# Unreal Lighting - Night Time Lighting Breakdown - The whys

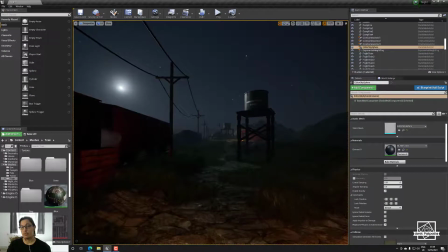Now the reason for that is the materials are not PBR based correctly.
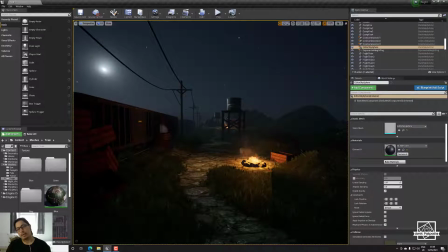Does that mean I spend time making them all correct? Not, of course not. As I said, I make these videos to help people, but also to remind you that I do have a mentorship where you can pay me for my time and my expertise, and I can coach you and teach you more about things on a more advanced level,
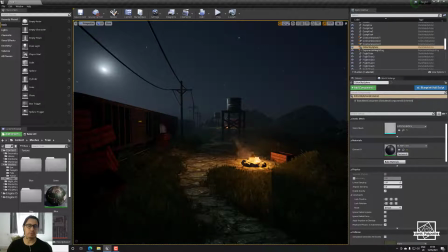but also make you independent and tell you what resources to read and use, which is very important if you're going to be doing this in a good way. So naturally, for the materials, what I've done,
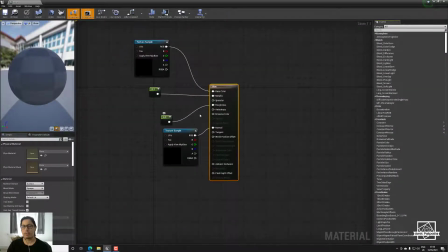these are not PBR correct, but what I've done, I've increased the roughness and reduced the metallic. Initially the settings provided, they are very high level
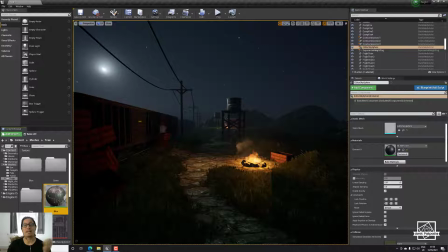of metallic and very low in roughness, which makes them pop up a lot, and you get this weird reflection going on. The second thing I've done is just very quickly I have placed out
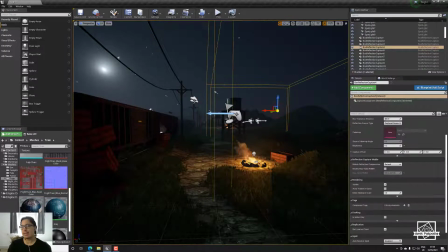various of reflection probe. Again, these are not perfect, but they serve the purpose for this video and for the purpose of explaining things. The second different thing I've also done is I've replaced
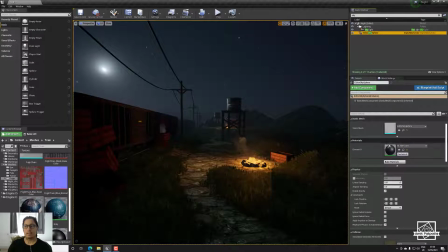the sky with an editor sky sphere, and in there I have put in HDR sky.
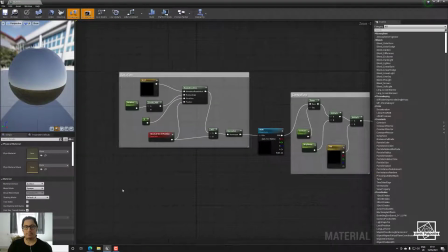Now the HDR sky is set up to have rotation nodes that I can rotate.
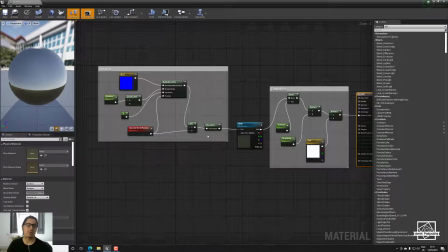So basically what this says is that if it allows me to rotate the HDR, if you ever done HDR lighting and you put it up on the sphere, you can notice it doesn't rotate. So this allows me to rotate it so I can place the moon details and buildings away from the shots or the environment.
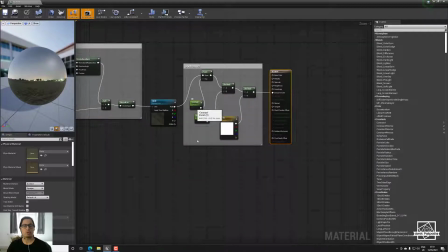And these controllers that basically allows me to adjust the contrast and brightness and the tint.
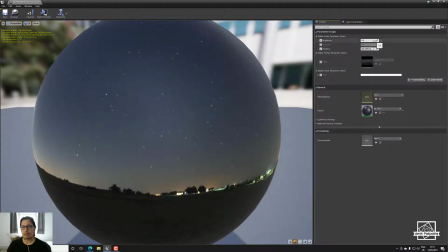So why is this important? Well, if I were to go back to this one and I would return this, it would be super bright.
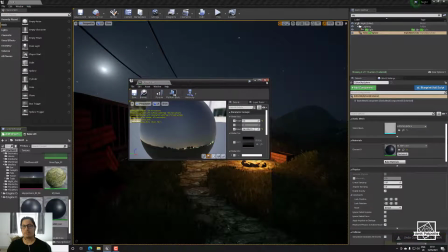It would not serve the purpose for a nighttime that I'm going for.
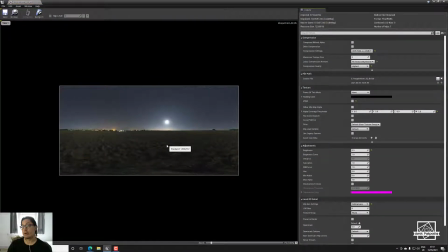And also I've gone to HDR Haven and I've downloaded this HDR map. And again, I've set it to HDR, turn off the sRGB. I have taken it to no MIP map because this is not a game texture, so we don't need it to render differently.
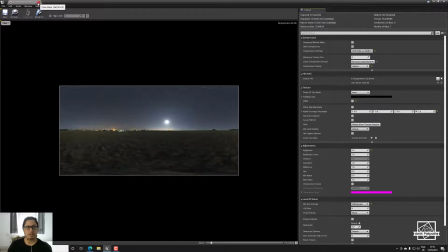And generally I've made sure that this is ready for the HDR map that we created here.
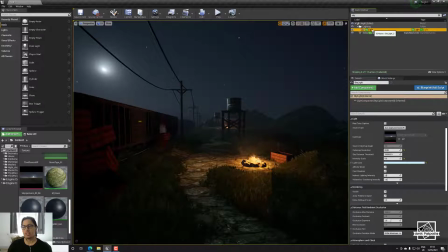Now in terms of the skylight, I have boosted it up to 4 just to get some control back because it's pretty dark. Otherwise if I do it like 1, you can get away with it to a certain degree, but this can work too.
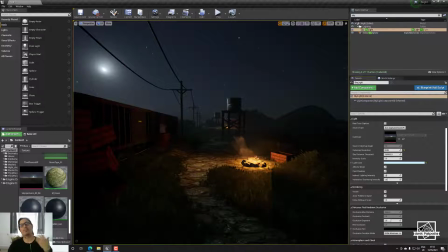But I didn't want to spend more time of my time placing out more placeholder light, but I would definitely do that.
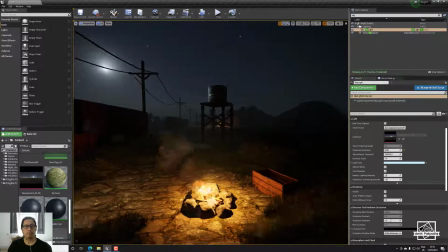I would be going here on the back here and here, and just spend some time placing some custom lighting to highlight the area.
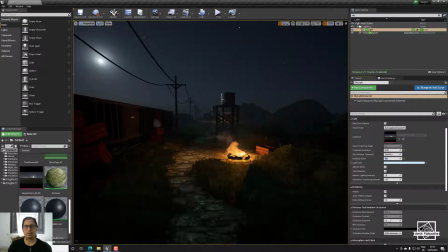But to kind of skip that time, this is just to show the process of what you can do when you increase the intensity scale of your skylight. You can do it selectively using spotlight, right? Which is normally what I would do.
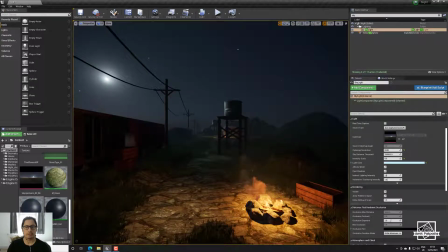I would use the spotlight and I would be putting a light there to create those shapes more clearly.
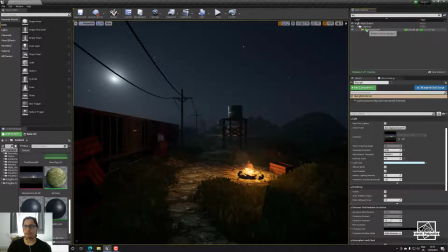Okay, for the directional light, I've used about 0.5 lux. This is the approximate for moon lighting, and again that is why you have the camera settings to capture the light correctly.
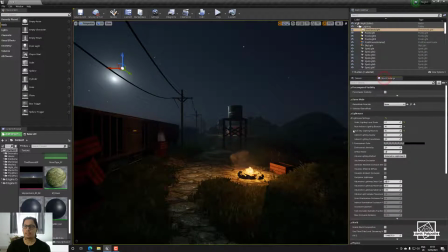Alright, in terms of the rendering setting, I have a static level scale of 0.1 and I just take it to 10.